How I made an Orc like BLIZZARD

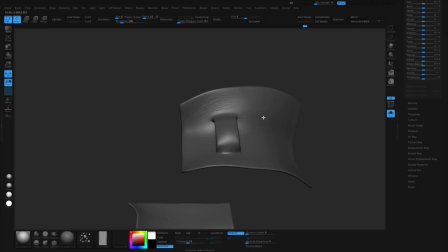[12:03]
So you can see now I'm starting to use my skin brushes to just start adding these like fine wrinkles and creases i mean leather
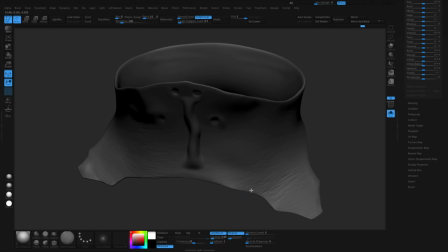[12:10]
is skin so you know you can use any kind of brushes you want but these kind of like fine line brushes i used to just scatter stuff then now
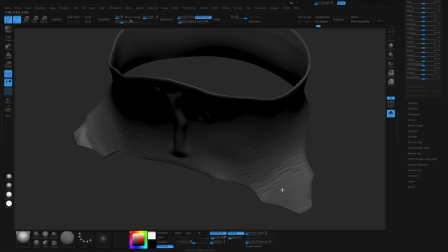[12:18]
i'm coming over and reinforcing these wrinkles with the damn standard brush so if you put some of these details at lower subdivisions too they'll look more
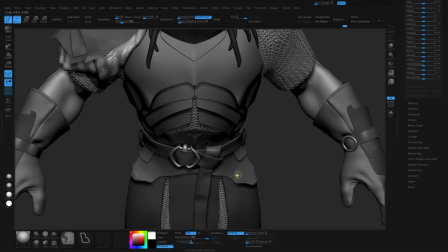[12:26]
soft you know like it's thick leather that's getting kind of memory folds and then as you go up you make these sharp wrinkles um so these type
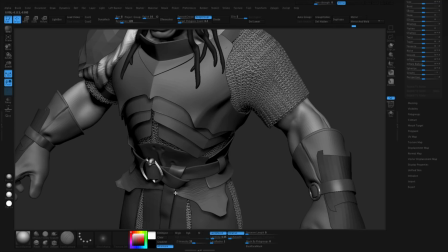[12:35]
of like fine lines plus like just beading it up uh it just looks cool you know i think the reason why
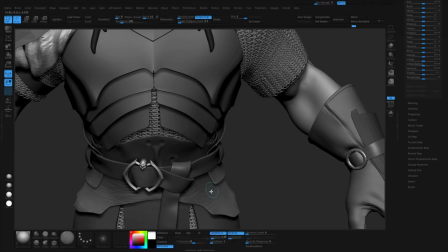[12:41]
leather's fun is that it's really forgiving too i mean there's no wrong
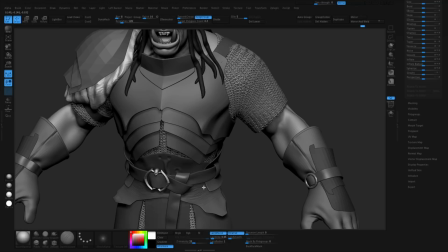[12:45]
answer really you just if you just keep working on it it ends up beating up the mesh and and
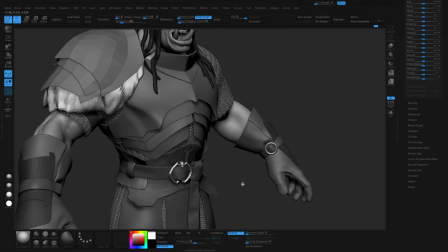[12:50]
looking more and more organic so having things be soft sometimes having things be a little uneven it's good so you can see right now how
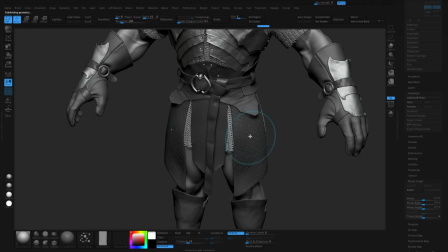[12:56]
i did these like leather skirt bits i started by saving a morph target and then i just with the Skin Fine Wrinkles brush,
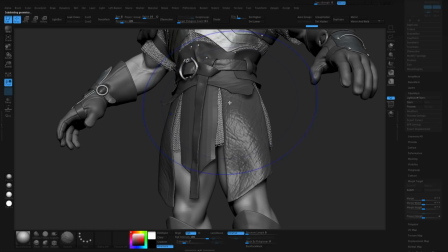[13:03]
sprayed it everywhere at a couple different resolutions. And now with the Morph brush, I can come back in here and like remove some.
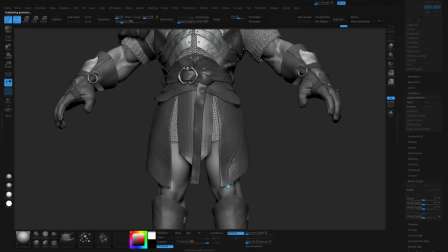[13:10]
And now you get this like really complicated, you know, detail in a pretty quick way. And then here just dotnet some damage on the edges. Okay.
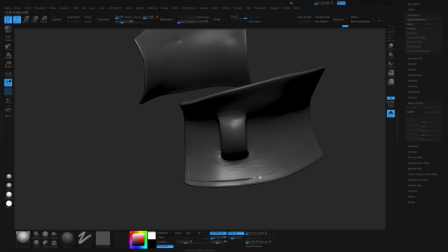[13:19]
So another thing I do is I'll do the stitch detail using a brush, Lazy Mouths.
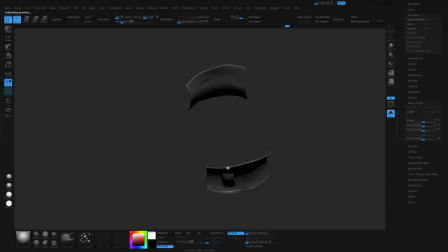[13:25]
Nice to get this kind of tight stitching detail. And then what's fun is going back over this with brushes and stuff to beat it up you can see I'm even making it wonky like on purpose right and then putting more of those memory wrinkles in there and kind of reinforcing that it's being stitched and overall it's fun you can't really go
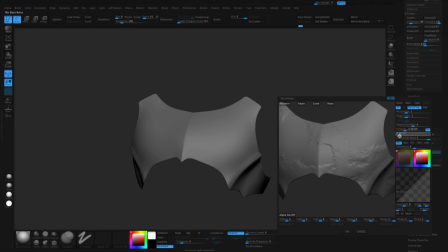[13:41]
wrong you're just beating up the surface and that's what I think is really cool about leather all right so for the armor what I did to start out with to break
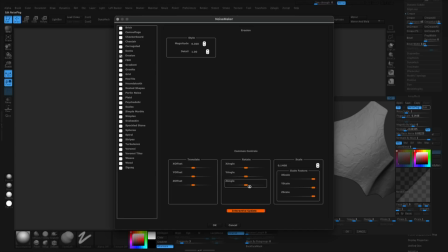[13:49]
it up after I committed to subdivisions so this is not preview anymore this is actually subdivided and then I come into the
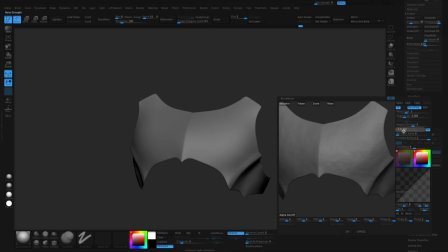[13:57]
surface tab and I started playing with different noise. I saved a morph target before, which I'm always trying to do.
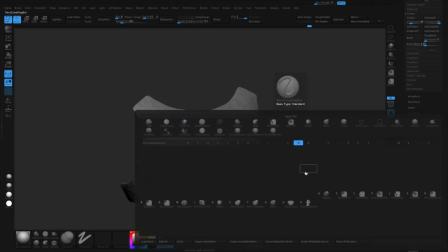[14:04]
And you should always be doing that. And that'll let me remove it. So I'm just playing around here with noise, hitting it, reapplying it so that it's even stronger.
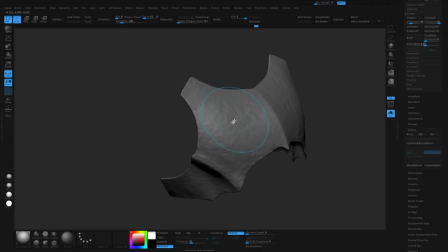[14:12]
And then just going over everything with my morph brush so I can knock it back here and there.
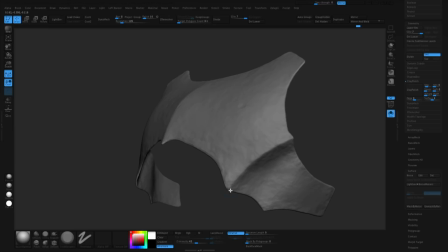[14:18]
So now most of the time that I'm sculpting, I'm just dinging things up. Here I have the trim dynamic brush.
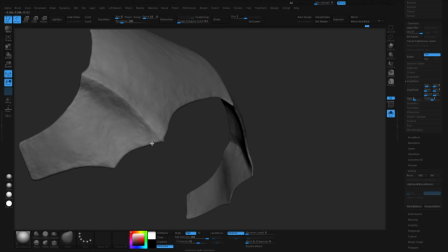[14:23]
I'm just going over the edges which is really fun to do after i apply the noise too it has like kind of different angles that the trim dynamic
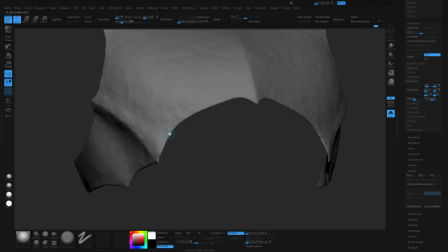[14:30]
brush is going to flatten down so it helps me make things look chipped and dinged and that's what i'm going for i just want it
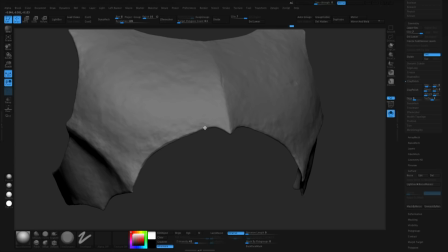[14:37]
to look you know like like it was handmade to begin with and then it's been through some battles so imperfection is the name of
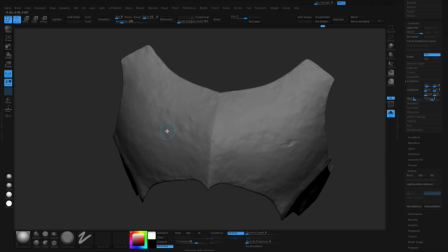[14:45]
the game so i just want to keep working on it so it doesn't look like a perfect 3d model and it just looks more and more messed up i'm
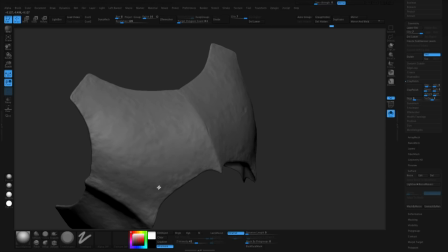[14:52]
also using trim dynamic like on the surface as you see here and that kind of helps that like hammered look and also just variation you know trying to be
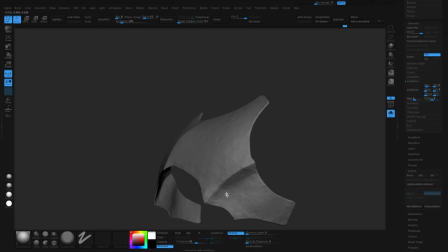[15:00]
mindful that i'm not leaning on procedurals which can look artificial i'm i'm layering procedurals and then with by hand i'm going in and like flattening some regions moving some other things so that's going to help me like break
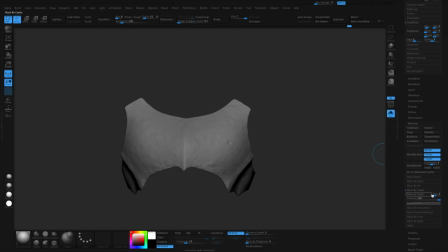[15:14]
symmetry and and make the surface like you see you see here i'm just like inflating. Uh, I'll use the move brush, whatever. So here, what I just did is I just did a cavity mask. Again, I stored a morph target, uh, beforehand and now I'm dinging in like pretty strong.
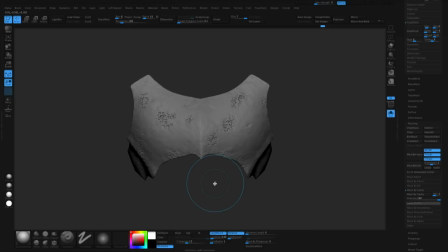[15:32]
So this way I'm going to get these like big kind of dings or chips or something, a damage essentially.
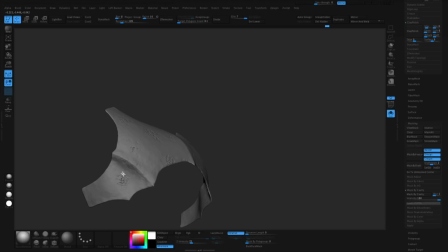[15:38]
And then with that morph brush, I can come in here and take out all the things that I don't want.